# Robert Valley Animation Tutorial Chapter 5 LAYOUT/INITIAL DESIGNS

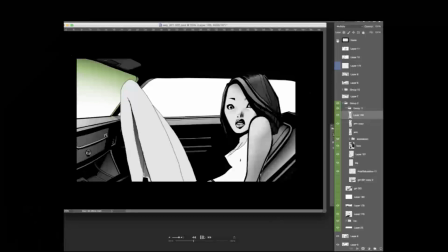Yeah, now I can hit it with a bit of shading just to sort of bring it into the context of the scene. I don't know why, but there's a bit of kind of a low light on her. It kind of helps with her kind of her shocked expression.
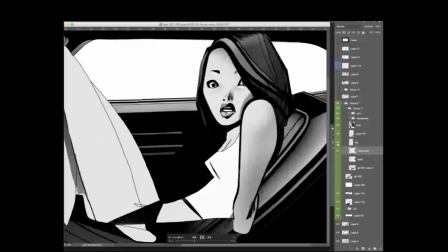Now I'm going to continue working the details on the rest of her body there.
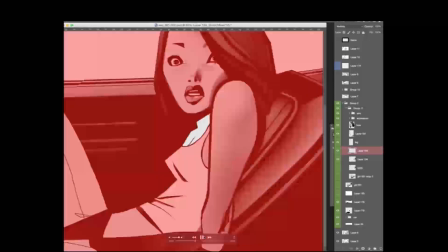Some wrinkle details. I don't want to get too
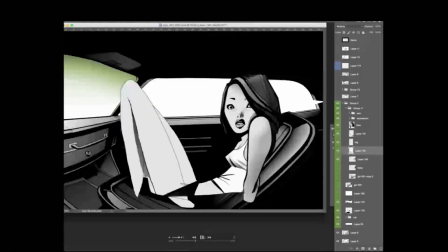bogged down with details, although I do kind of enjoy doing this, but the details need to be somewhat simplified.
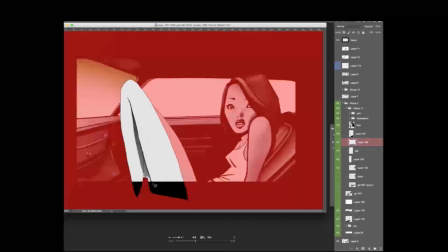Remember, this is the end result of this is going to be animation. So, okay, now I'm going to work.
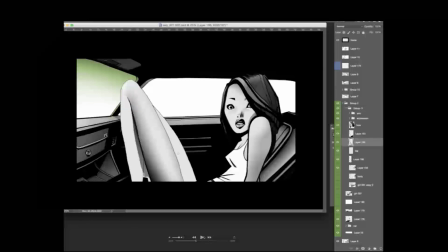I like to sort of put a bit of a gradient on either side of the legs to give it like that kind of nice shiny look. The
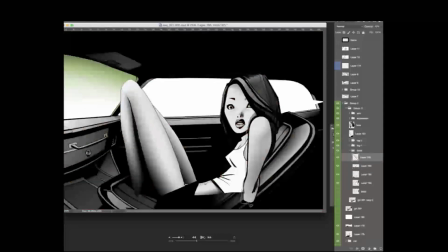gradients basically help with the rounding out things on the fleshy parts,
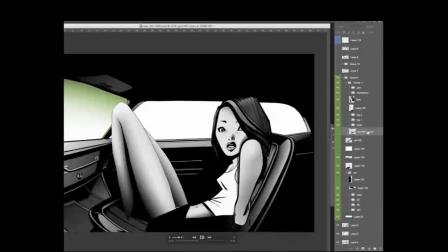and then modify that seat a little bit so it makes like she's sitting in that bucket seat, a little bit of a cast shadow on there as well.
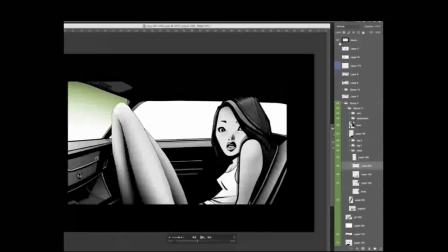Okay, boom. So that's the B position. And this was the thumbnail. Okay, so you can see it's kind of, I've taken the thumbnail as a guide. And I've kind of, I'm crossing over between, layout and design here.
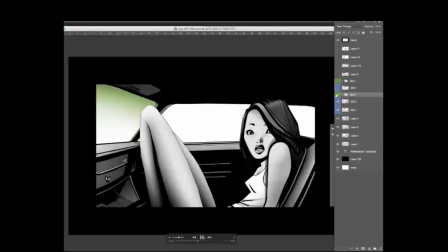And now what I need to do is there's this is the A position. So I'm going to use that, this key drawing as the basis for the
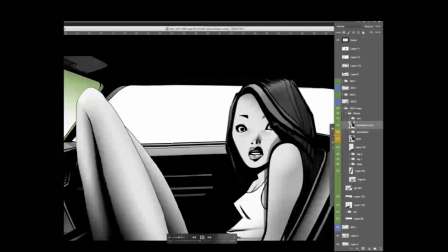start pose. So basically, I'm going to take that face and I'm going to make a selection. Select like kind of the contour going down the middle of her head. Now that I have that, I'm going to stroke it, give it a bit of an outline. And
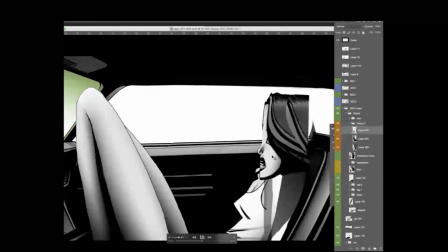now I'm going to just basically start to warp, start to warp her face.
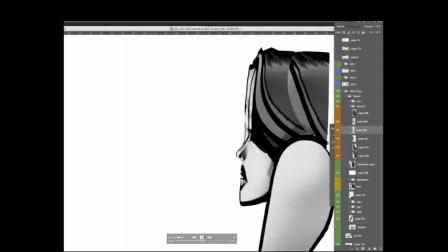So, the features in her face need to sort of rotate towards her expression there. I'm not sure if that worked. I'm going to try that again. Okay, so this is version 2.
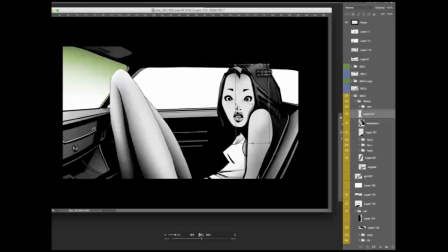I'm going to try a different approach on this. It's the same idea, it's sort of taking
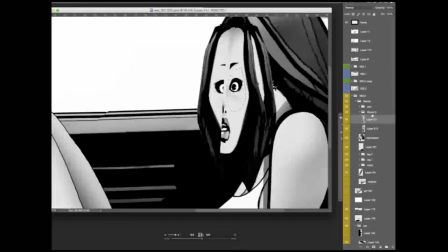her frontal details and rotating it and trying to get like a nice profile out of that.
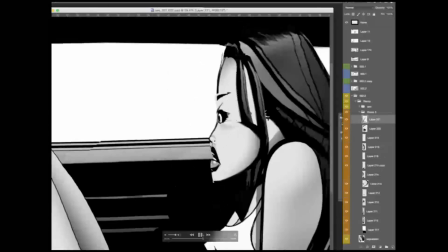And I'm working with what you have. All right.
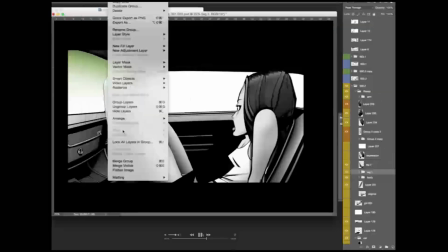Is that any better? Anyways, okay, let's try to get the body working here.
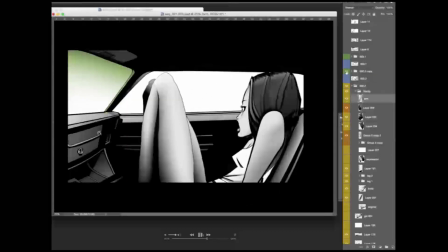She's kind of pushed back on her seat.
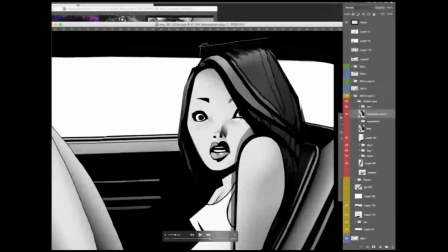Oh, man, I don't know if that's any better. I'm going to try again. Okay, this is version 3. Let's try it again. I think I lost something there. Okay, so I'm going to make that selection again.
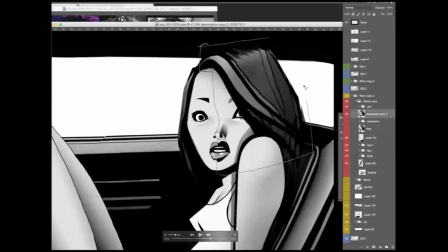Draw a straight line down the middle of her head. Copy merged on a different layer. Stroke it to get the outline. Now I'm going to start to,
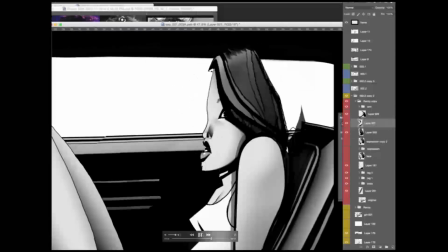basically move her features towards her profile.
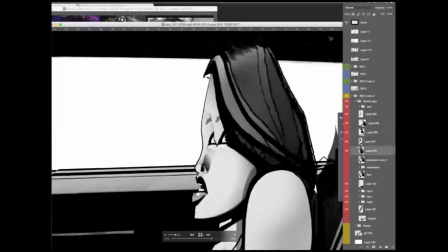Push her nose out a little bit.
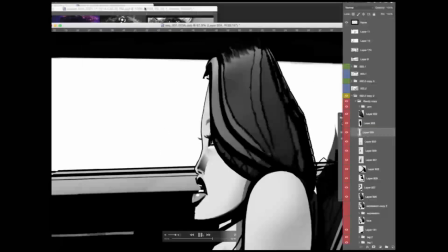It's looking a little bit better. It seems to be more consistent with that the design of her looking frontally. All right, that's going pretty good. She doesn't quite have the right expression though. I want her to look more terrified.
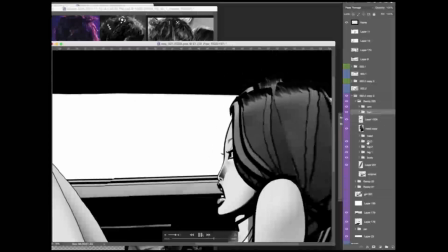All right, details. Okay, it's looking better. How about, you know what?
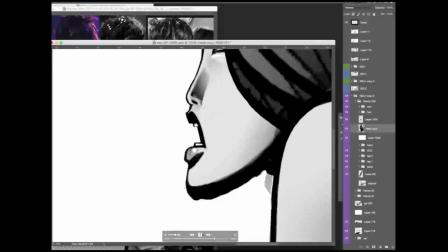She needs to have, basically her pupil shouldn't be touching the edges of her eyelashes.
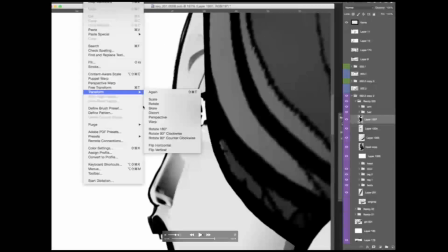It needs to be sort of floating in the middle there. Let's give her like that terrified expression.